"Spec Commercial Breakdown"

To become a commercial cinematographer, we need to shoot the stuff we want to be hired for.
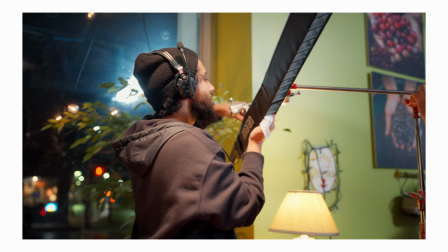So that's exactly what I did. In this video, I'm gonna walk you through the entire process of my latest Spec commercial, and at the very end, the important lessons I've learned. Starting in pre-production, Chris, Josh, and I had multiple meetings where we talked about our personal goals with Spec work and the potential concepts we wanted to make. We finally landed on a commercial for Coffee Meets Bagel, the dating app, based on the theme that opposites attract.
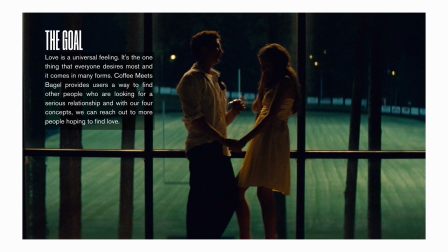Once we locked this in, Josh, the director, got to work on making a treatment. This treatment covered the goal, the concept, the visuals, and our team so far. The reason we even made a treatment was because we wanted to pitch this idea to the company and see if they were interested in funding it. Unfortunately, we weren't able to get through to them, but at the very least, we got some practice in on making treatments. The storyboard and shot listing process began with Josh drawing up the storyboards because he's an amazing artist.
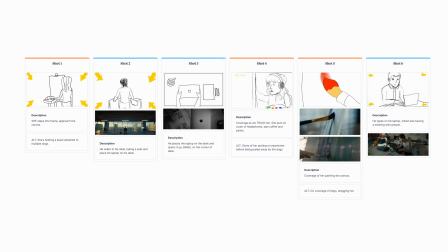After he did that, both me and him met to talk about the storyboards, transferring them into the shot list, and in the meantime, making sure that they were feasible and told the story. And of course, we did this all in Milanote. The challenge within the storyboard and shot list process was having to revise it multiple times because of the script changes and the logistical issues we were facing later in production.
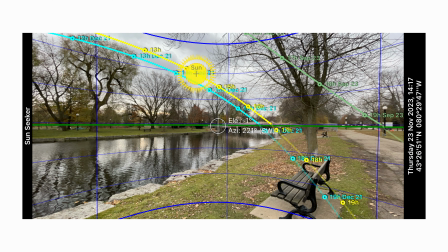Chris and I actually took a day to visit our shoot locations, and this was more than having a coffee lunch.
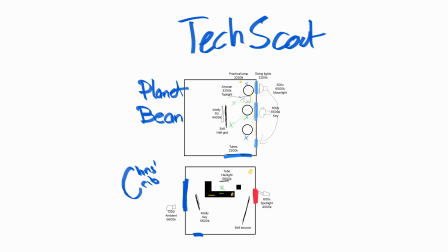The purpose of this was to exactly figure out how we were going to shoot this by pre-vising it and drawing lighting plans based on the locations.
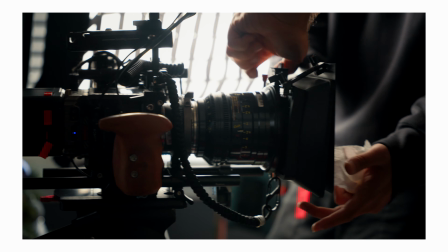For all my gearheads, the main things we used were the red Komodo, the Cooke S4i mini lenses, a Dana dolly, and a bunch of additional camera and lighting equipment. On top of that, I had to rent my favorite piece of equipment, the Hollyland Solid Comms.
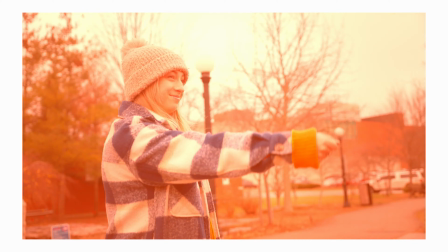We started our day outside by shooting the scenes with our female lead Helena, and since we did the location scout, I kept track of where the sun was going to be at each location, and because of this, during the shoot, we shot all the shots in a way where the sun would either be backlighting or sidelighting our subject.
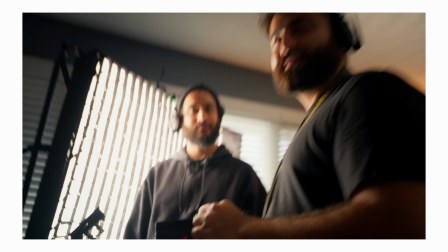It also helped that it was all overcast. Our second location was actually Chris's house, and we prepped it for our home office scene with our male lead Guy.
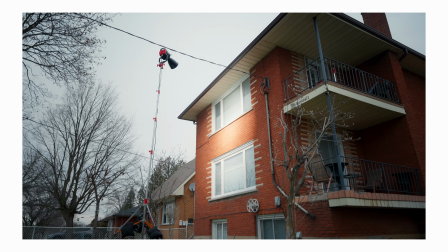How we lit the scene was by using a 1200 and blasting it through the blinds to create texture.
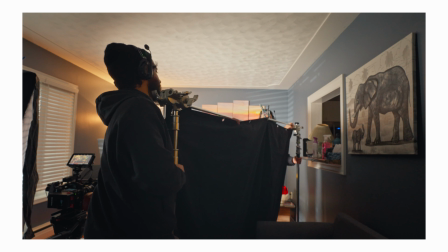We also used a new IntelliTech as our soft key, and then put up an 8x8 solid camera right to create shadows. We then moved on to the coffee shop, which was the most challenging setup of the day, relatively, but not as much because we had our tech scout day.
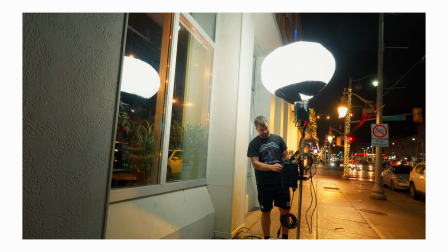How we lit this was creating a moonlight effect from the outside with a lantern and the 600.
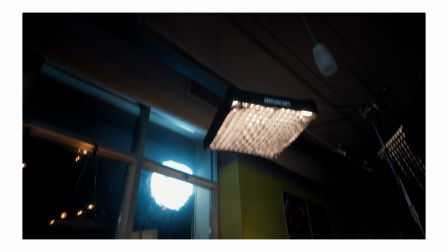How we lit the inside was by balancing a 1200 as a room fill, top lighting with the Amaran F22C, and filling it with the IntelliTech.
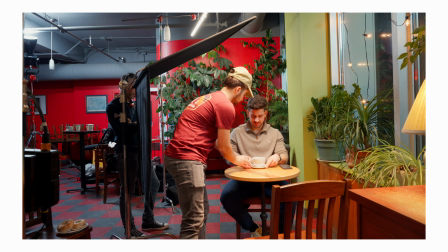We also added some hair lights with the Amaran tubes, and we floppied around the location to create shadows. Overall, the production day went really well and relatively smooth. We had a great team, and I'm happy it didn't rain or snow, but I do wish we had some direct sunlight. The challenge with the shoot was that we had to wear multiple hats, so not only were we behind schedule at times, the production quality wasn't at the standard I'd really hoped for. I'll get into that a bit more when I talk about my takeaways. When I began post-production, I quickly noticed that the story we had laid out in pre didn't translate so well, so I had to change up the order of some shots for pacing and flow. Besides that, editing for me was relatively simple. It took about 5 revisions for Josh, Chris, and I to be very happy with the video, and then we moved on to coloring.
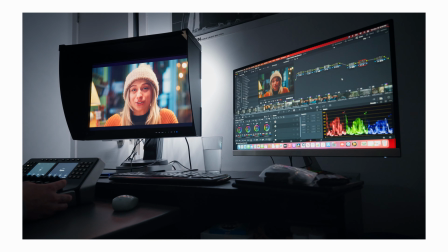Now, coloring for me was super fun because I met up with our colorist Jesse at his place and we did a quick session to set the looks.
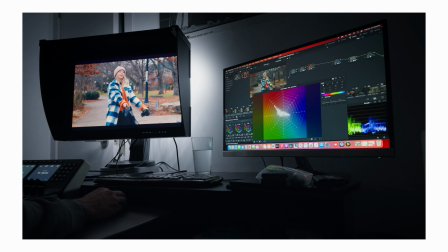Like all my work, my direction for him was to make it look as natural as possible and pop certain colors. Where the post-process slowed down by weeks to a month was VFX, because before this shoot, I had little to no idea or experience in working with the VFX artist. I knew the effects I wanted, but once I got to work on the first trial with Matt, I learned that it was a bit more complicated than copying and pasting a random image from Google. You actually had to build out the animations or graphic assets. Safe to say, I learned my lesson pretty quickly, and with that, our VFX person Amber was able to create exactly what I wanted, and now I know going forward what to do. Without talented Josh's, not only did he write and direct, he also composed the music. He used the inspiration music I found on Artlist and revised it so it has some of his own sauce and worked with our project.